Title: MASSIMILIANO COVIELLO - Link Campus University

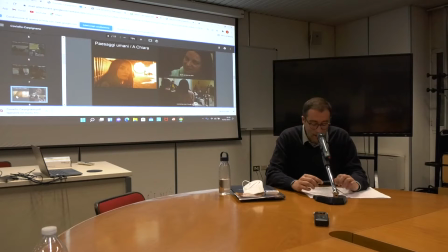Tutti questi elementi, come avevo già accennato, rimandano alle forme dell'azione come motore drammaturgico, capaci di organizzare lo spazio in funzione di un obiettivo, e dunque generatrici di ambienti in cui il soggetto agisce e patisce, quindi fa esperienza.
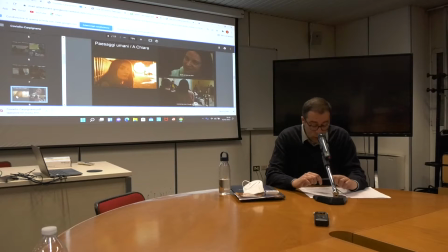Ma le azioni di Aiva, Pietro e Chiara vengono restituite sullo schermo attraverso un montaggio che spesso si disinteressa dei nessi causali che devono essere sostanziali al racconto d'azione, alla drammaturgia dell'azione.
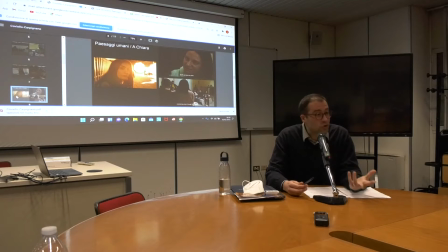La macchina da presa inoltre sta addosso a questi personaggi, gli sta addosso, a fianco, per osservare assieme a loro.
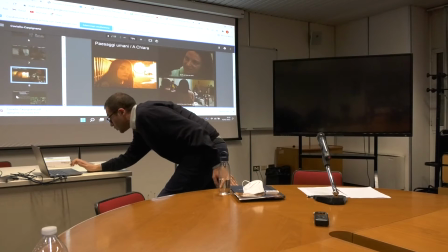E quindi passiamo alla dinamica della costruzione di una forma di paesaggio, passiamo dall'azione alla contemplazione, quindi
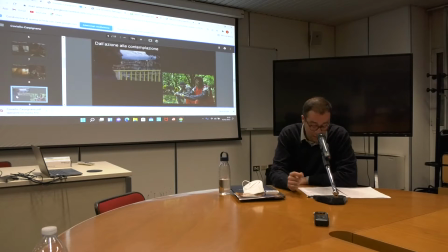ripartiamo di nuovo da Mediterranea. Lo sguardo di Aiva e del fratello Abbas restituiscono in primo luogo lo spaesamento, ossia quella condizione di radicale incapacità di gestione e inserimento nello spazio circostante, a cui si accompagna la consapevolezza di essere sempre fuori posto.
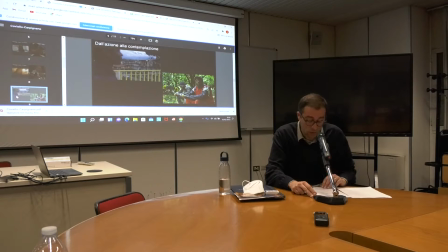La molteplicità degli spostamenti dei due protagonisti di Mediterraneo, che poi spiegherò meglio dopo, sono sintomatici della soggettività a cui questi personaggi appartengono, perché sono due migranti e quindi sono estromessi, liminari, sempre assenti, sia rispetto alla società di origine,
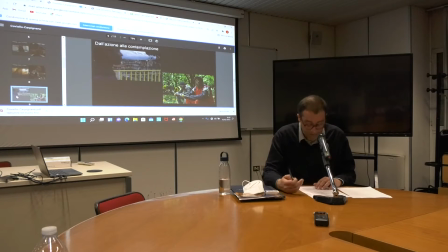sia rispetto a quelle di arrivo, sul limite, ai margini dell'esclusione e dell'inclusione, fuori luogo, ma sempre inevitabilmente presenti.
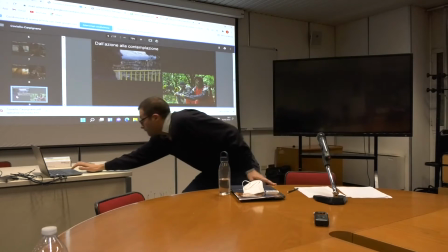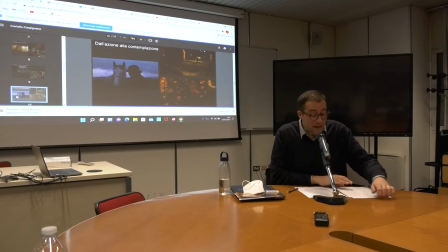Pietro e Chiara, nonostante l'irrequietezza che li contraddistingue, il primo perché deve collaborare, deve contribuire alle logiche comunitarie, la seconda perché ne deve scoprire le logiche,
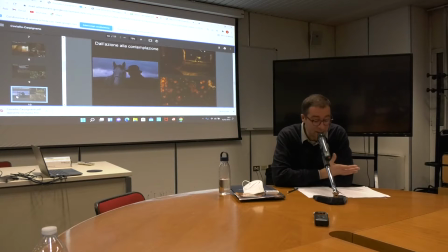si abbandonano però a dei momenti di stasi. Questi momenti sono integrati nella tessitura dei due film secondo due modalità principali. La prima riguarda le sequenze oniriche, che in linea generale costituiscono delle porte di accesso all'interiorità dei protagonisti.
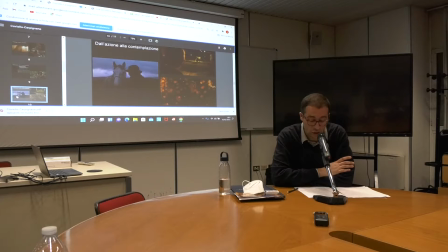In Aciambra la figura del nonno giovane e del cavallo, questa è un fotogramma che quello a sinistra che si trova proprio all'inizio del film, è l'incipit del film, gli altri invece sono diciamo nella parte finale,
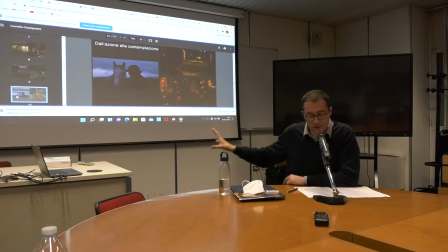però prima del tradimento di Pio e quando si avvera, realizza la morte del nonno, quindi è una sorta di premonizione della morte. Gli altri due fotogrammi. Dicevo quindi che in Aciambra la figura del nonno giovane
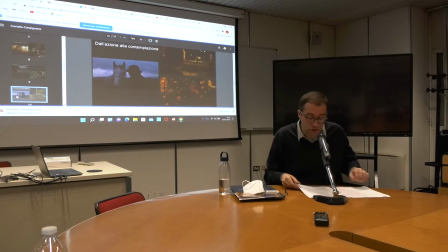e del cavallo sono degli inserti che adoperano un registro favolistico e offrono scorci sul passato della comunità Rom, che allora era nomade e che invece poi diventerà stanziale nella Aciambra. In Acchiara, invece,
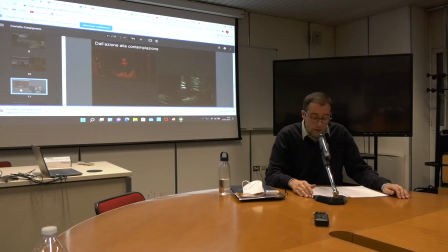le scene oniriche sono accompagnate da una, è quasi tutto il suono in presa diretta, ma nel caso delle sequenze oniriche c'è una colonna sonora molto cupa, profonda, quasi un basso continuo, che si disinteressa della diegesi, della dimensione diegetica, quindi di essere funzionale a restituire
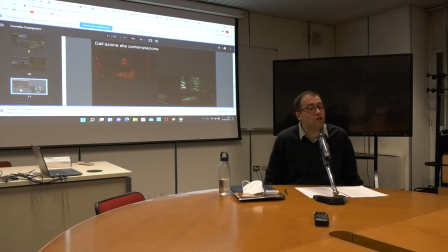ciò che si percepisce negli ambienti abitati da Chiara, si disinteressa della diegesi e si fa empatica per tradurre in termini sonori la postura che la macchina da presa ha nei confronti di Chiara e quindi diciamo empatizzare anche a livello sonoro con la protagonista.
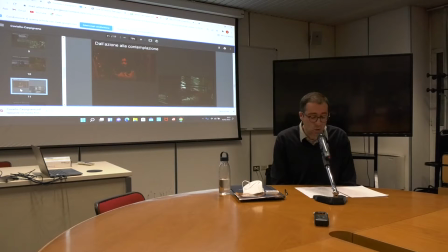Quindi di fatto sono sequenze in cui proviamo ad assistere, ad osservare dall'interno, ad osservare più che ad assistere, ad osservare dall'interno la protagonista.